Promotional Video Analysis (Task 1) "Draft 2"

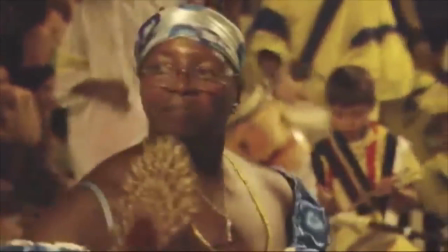It could also mean that the camera crew with Renzo might be amateurs and he didn't want to spend his entire budget getting a professional crew involved,
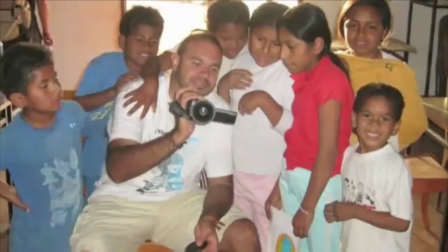whether he could use it for the betterment of the cause that he was trying to help.
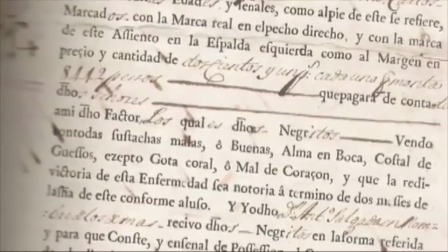The proposal video began with a negative opening to get the target started to sympathise only to end up with a positive closure that would actually restore a portion of hope for the Africans by the end of the video.
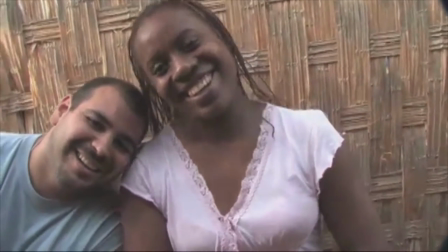My only complaint of course would have been the low quality of cameras that have been used to produce it in the end.
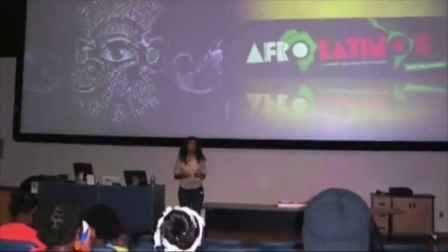Renzo and his crew had gone through a great state of dedication in order to make a change and remove this terrible issue.
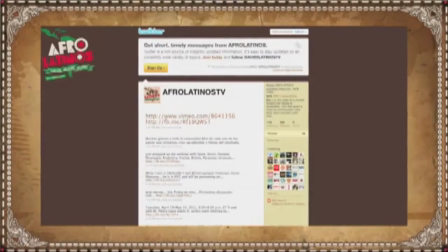It is because of Renzo's contribution that he has successfully raised the concerns of his culture and helped other people add their own input in the project as well.
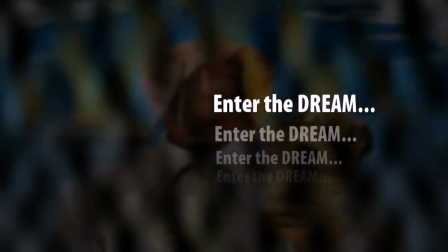In this promotional video it is simply a montage of surreal artwork that has been put together. The surreal aspect of it is that the images are extraordinary and weird.
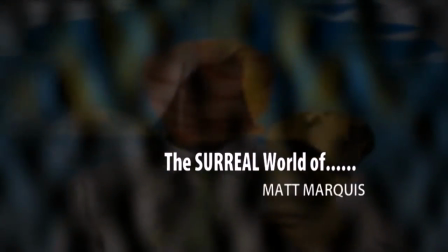Matt, the artist who painted them, is showing off his collection of work and is also trying to inspire other artists to come forward as well.
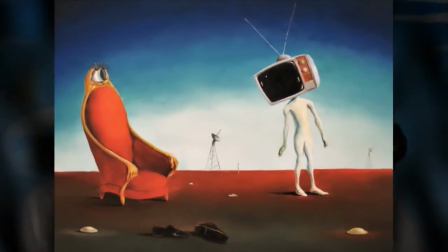The images are in a sequence one after the other displaying many manifestations of the modern world in a strange way.
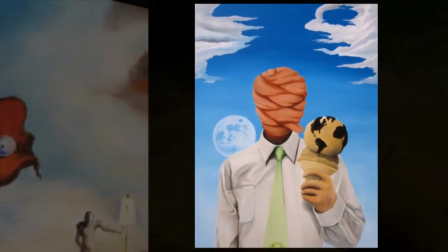I believe that this was done in this style because it would have been the only way it would have worked. The promotional video does reflect on the artwork shown despite the fact that the structure of it is pretty mediocre.
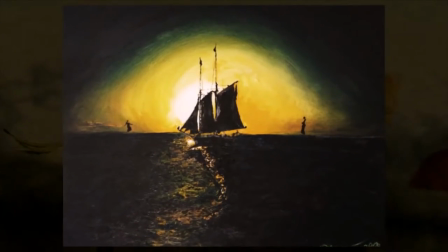It is not a typical professional standard at all,
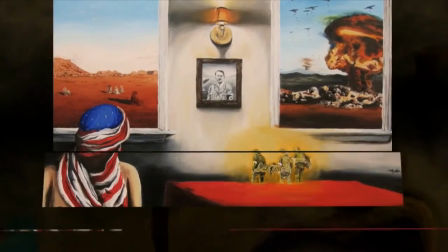but it's still worth watching in order to inspire new amateur artists that are interested in painting and for those who also want to make a name for themselves in the creative industry too.
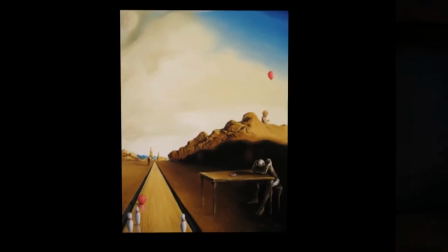It was established that surreal paintings would be shown, but it does not address how graphic or revealing something that might even be.
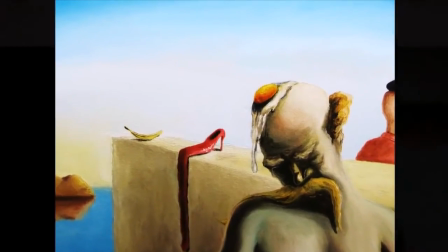Even though surrealism does tend to show material that would be unstable for young children,
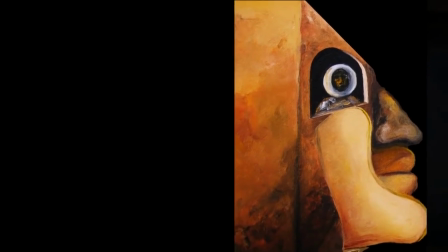it is still a manner of professionalism to acknowledge the age rating and what concerns it's expected to be from the promotional video as well.
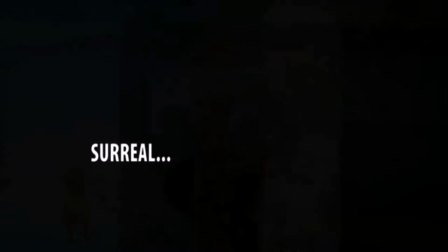There should have been a proper introduction to the promotional video at the start to explain what would be shown and the nature of it as well.
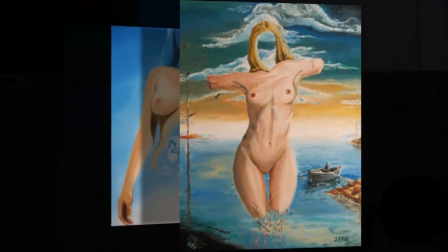I enjoyed the music on how it was low but would also buoyancy at the same time.
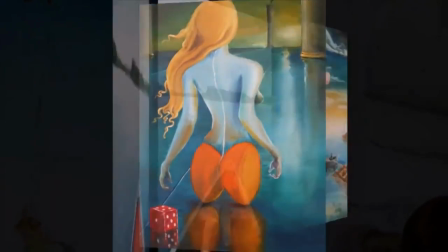It definitely cut the beat with this promotional video and made it a much more enjoyable experience as it does help to flesh out the strange artwork that is presented to the target audience.
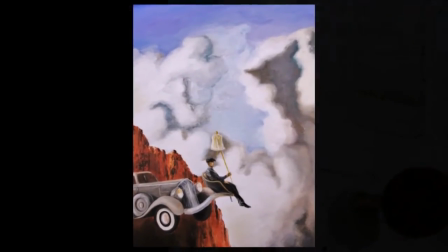If Matt had wanted to go to the extra mile then he could have simply talked about what made him make his artwork so weird looking in the first place.
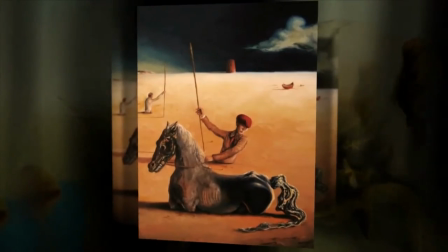Sometimes it does not hurt to just add in an interview or a monologue explaining why he created them the way that he did.
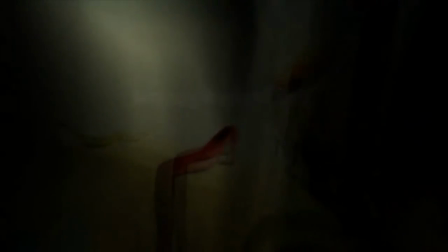The transitions and titles are what complete this promotional video in every way here.
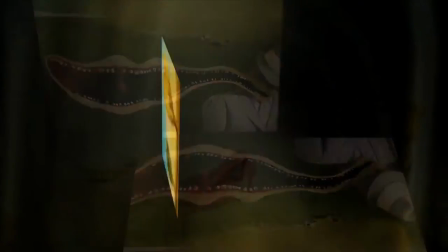The images are appearing and disappearing in various styles and the title is also in a certain font.
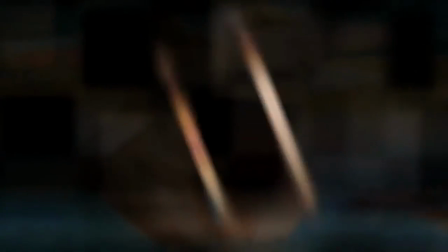This is to keep the audience intrigued with what they are about to see next. The target audience for this promotional video might like to be surprised and kept on the edge of the seat whenever they are watching the media material.
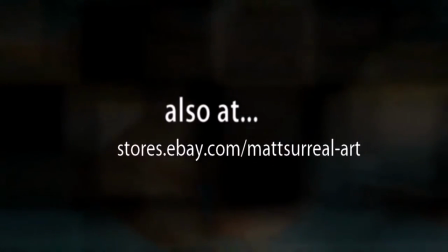They are content that has never been seen before and that is what also helped to make this exact promotional video work in the first place.
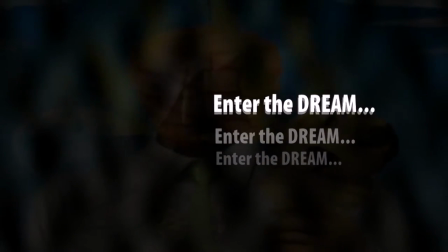It was the music and transition that only lent assistance to the surreal content of each painting that was displayed.
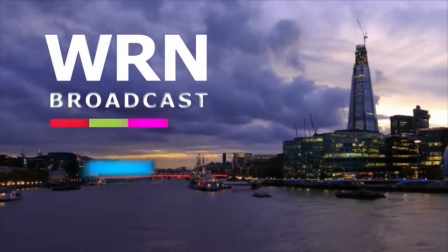A promotional video explaining that they assist film studios such as Warner Brothers, Universal Pictures and Nickelodeon with their productions.
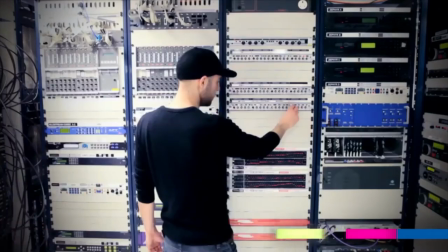Their role is to ensure that all those media studios content are streamed over to every television that has an aerial.
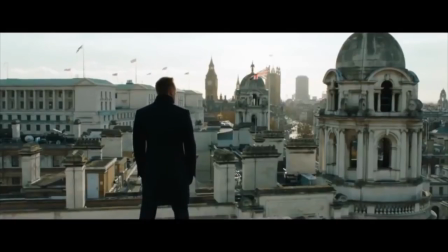Only those who choose WRN as their broadcast partners will be able to access this entire great media source that is demonstrated throughout the promotional video.
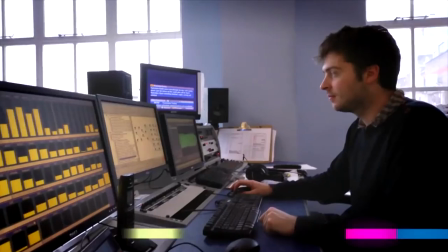The narrator is also trying to convince the audience to switch over to WRN so that they can enjoy the experience the company has to offer.
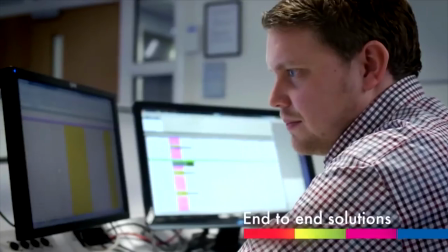Customers will be able to watch whatever they want. However, it is simply a matter of advertising and the company could really be just as good as the other existing broadcasting organisations.
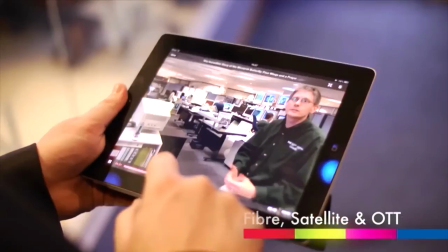During the promotional video, there is a montage showing the WRN location and its employees working with technology that they have.
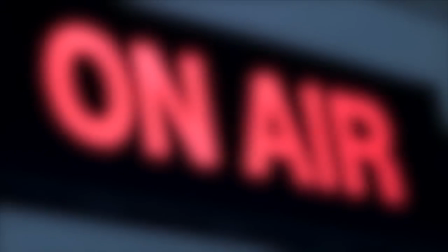They showcase briefly how they stream all the content worldwide and the faces of the employees that they have working for them.
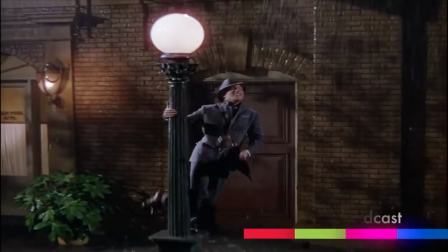There is also a scene from television series and films that are being aired so that the target audience can relate better.
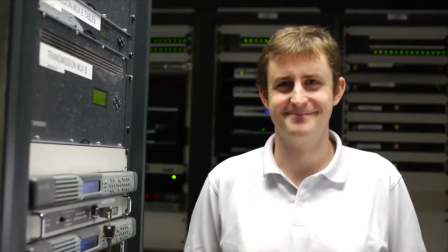The music is lively and I believe that this is because the wide access that is available to those who would be interested in watching the material they would have access to.
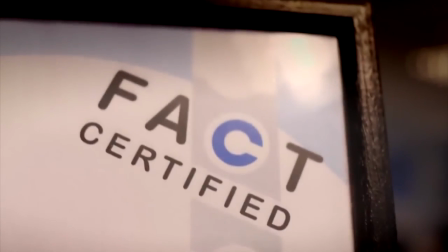It also reflects how high WRNs stand as well with the fact that they are able to broadcast such great quality on the conference of those major Hollywood studios.
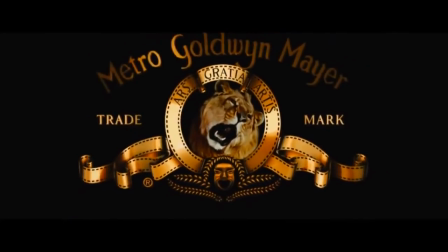There is also a woman speaking in a cheery manner that is trying to encourage the audience to consider linking with WRN.
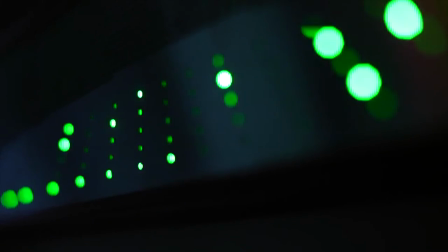With the montage of all the available content from connecting with WRN, it would be very tempting for the target audience.
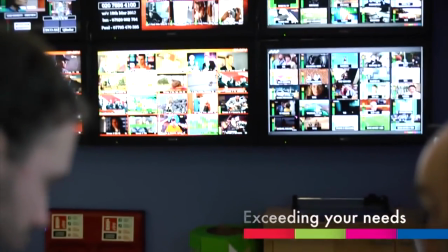The interview I find actually works because it does explain everything about WRN and what it is trying to do.
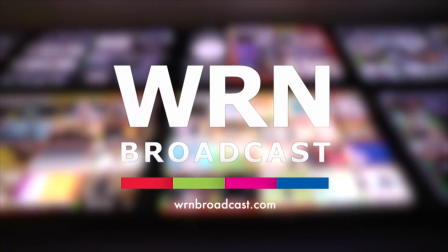It was hard to believe that this promotional video is only 1 minute and 30 seconds long because it felt like there was 3 minutes at the very least.
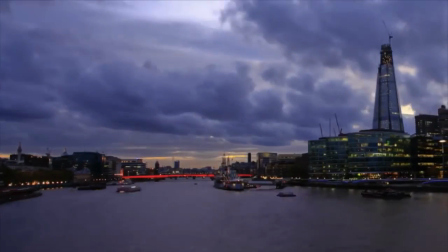I think that this is because of all the information that is explained and the vast amount of footage that is shown too.
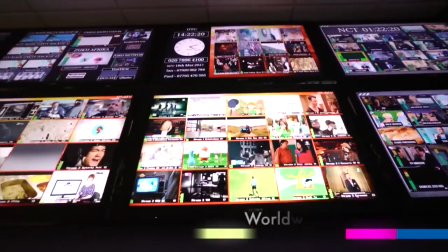Therefore it has created the illusion that the promotional video is a lot longer than it is whenever it is not.